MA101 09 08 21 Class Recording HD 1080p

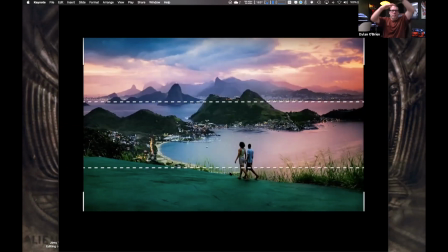So I'm breaking the background up into horizontal thirds and getting the balance out. Notice that this horizon's not in the middle right here, when this one's not in the middle here. That would throw it completely off. But by putting them in the thirds, everything balances out.
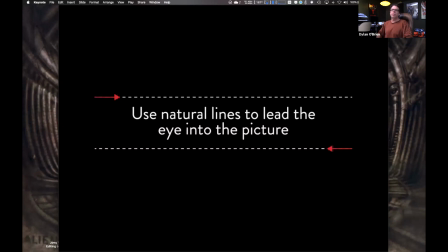The other thing too is we can use natural lines to lead the eye into the picture.
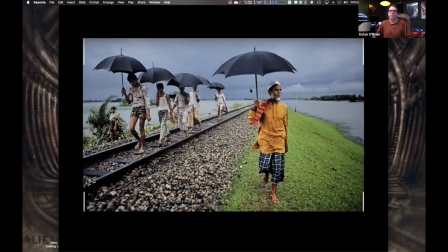So check this out. So we've got these people standing on the railroad tracks with umbrellas. He's standing here. Look at the leading lines. Everybody see them? Everything brings our eye to him, makes him important, the important subject right here.
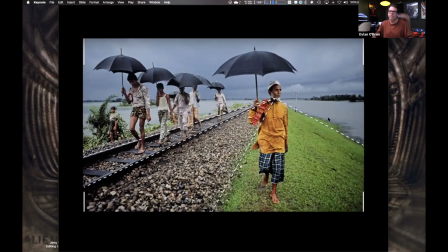We positioned him over here, it wouldn't feel right. We put him back here with them, it wouldn't feel right. Put him right here, the vectors, the lines are drawing our eye to him. So it's another way of directing the eye. Now, granted, these are all still images, but this still applies to motion.
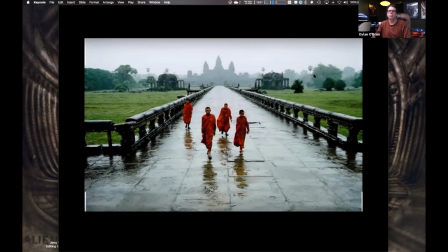Same thing here. Look at these lines receding back to the Taj Mahal. They're coming up this way.
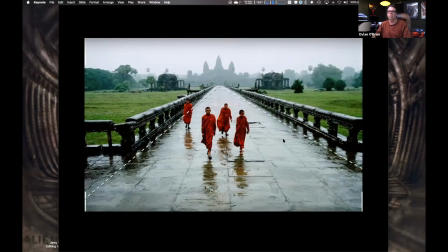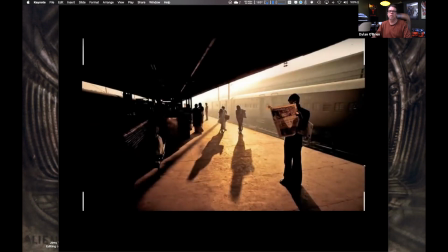I like this one a lot. Look how nice the lighting is on this shot. Look at the contrast. See the lines drawing us over.
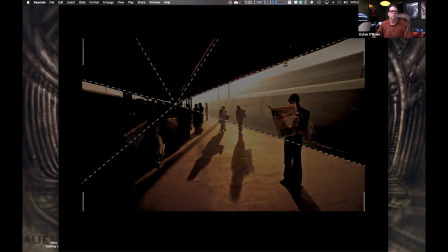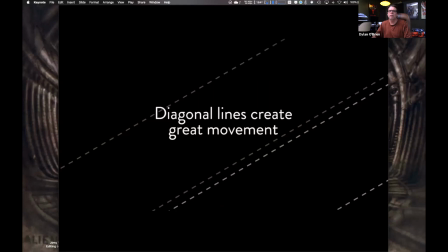So also diagonal lines can also create great movement too.
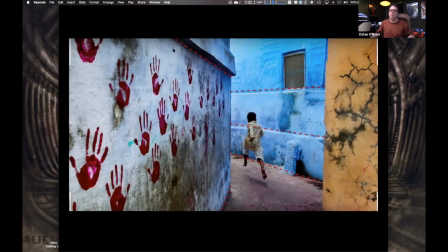See these lines kind of bringing us, it's just creating this little bit of motion, and our subject is going to run through here and cut through there. So the way this was composed, the framing was set up to create these little vectors, these lines kind of showing our audience where this person's going to go.
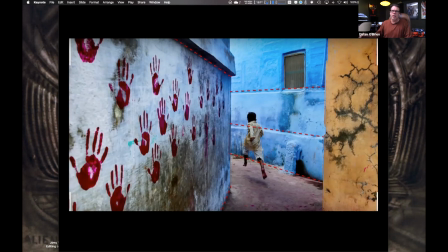So imagine the beginning of the shot, this person's not here, and we say this for an instant, and then boom, we see our character run through there. It's kind of creating the path that we're going to see.
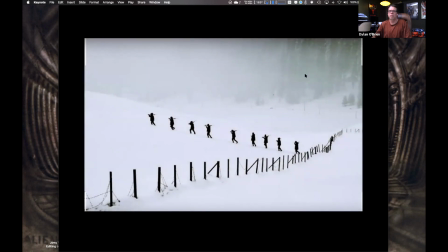I like this one too. Look at the lines there. So them going up this way, even though it's a snowy hill, we could see it adds energy, because them marching up the hill is a more powerful shot than, say, them just walking along this fence here.
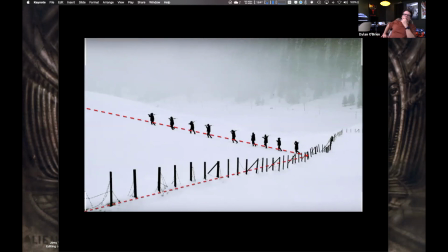So if you were a filmmaker and you're like, okay, I want to portray the army unit as powerful, I would have them march up the hill. In fact, I wouldn't do the opposite and have them march down, because I would feel less powerful.
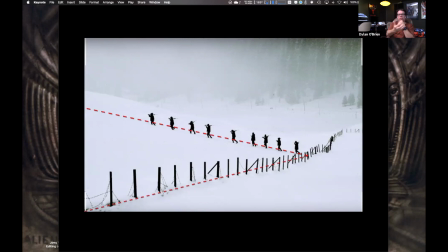By going uphill, it's forcing us to perceive them in a more powerful aspect.
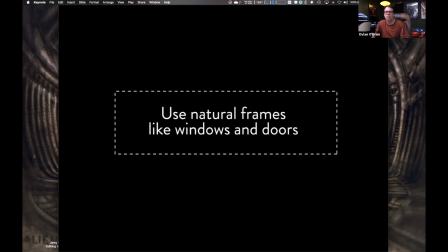Another great tool that you guys should take advantage of is using natural frames to create frames within a frame.
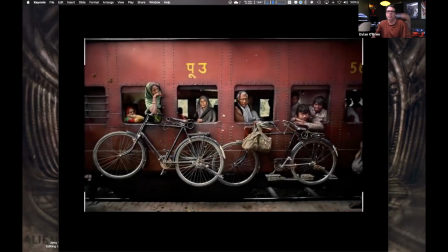So check out this shot here. We've got the women, these people sitting in the train car. There's the frames within a frame. Each one of these, they're all framed in their own little window.
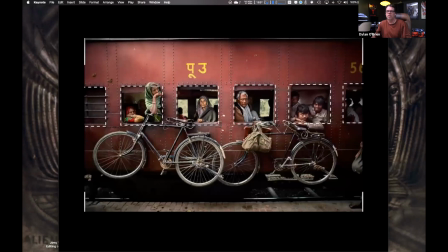Much more interesting and visually interesting than this standing outside or us being inside with them. Nice one here too. Look at this one. There's the frame, right? The car window becomes a frame. So you could do this shot from the same point of view and make it tighter, and we don't see the door frame or the window frame.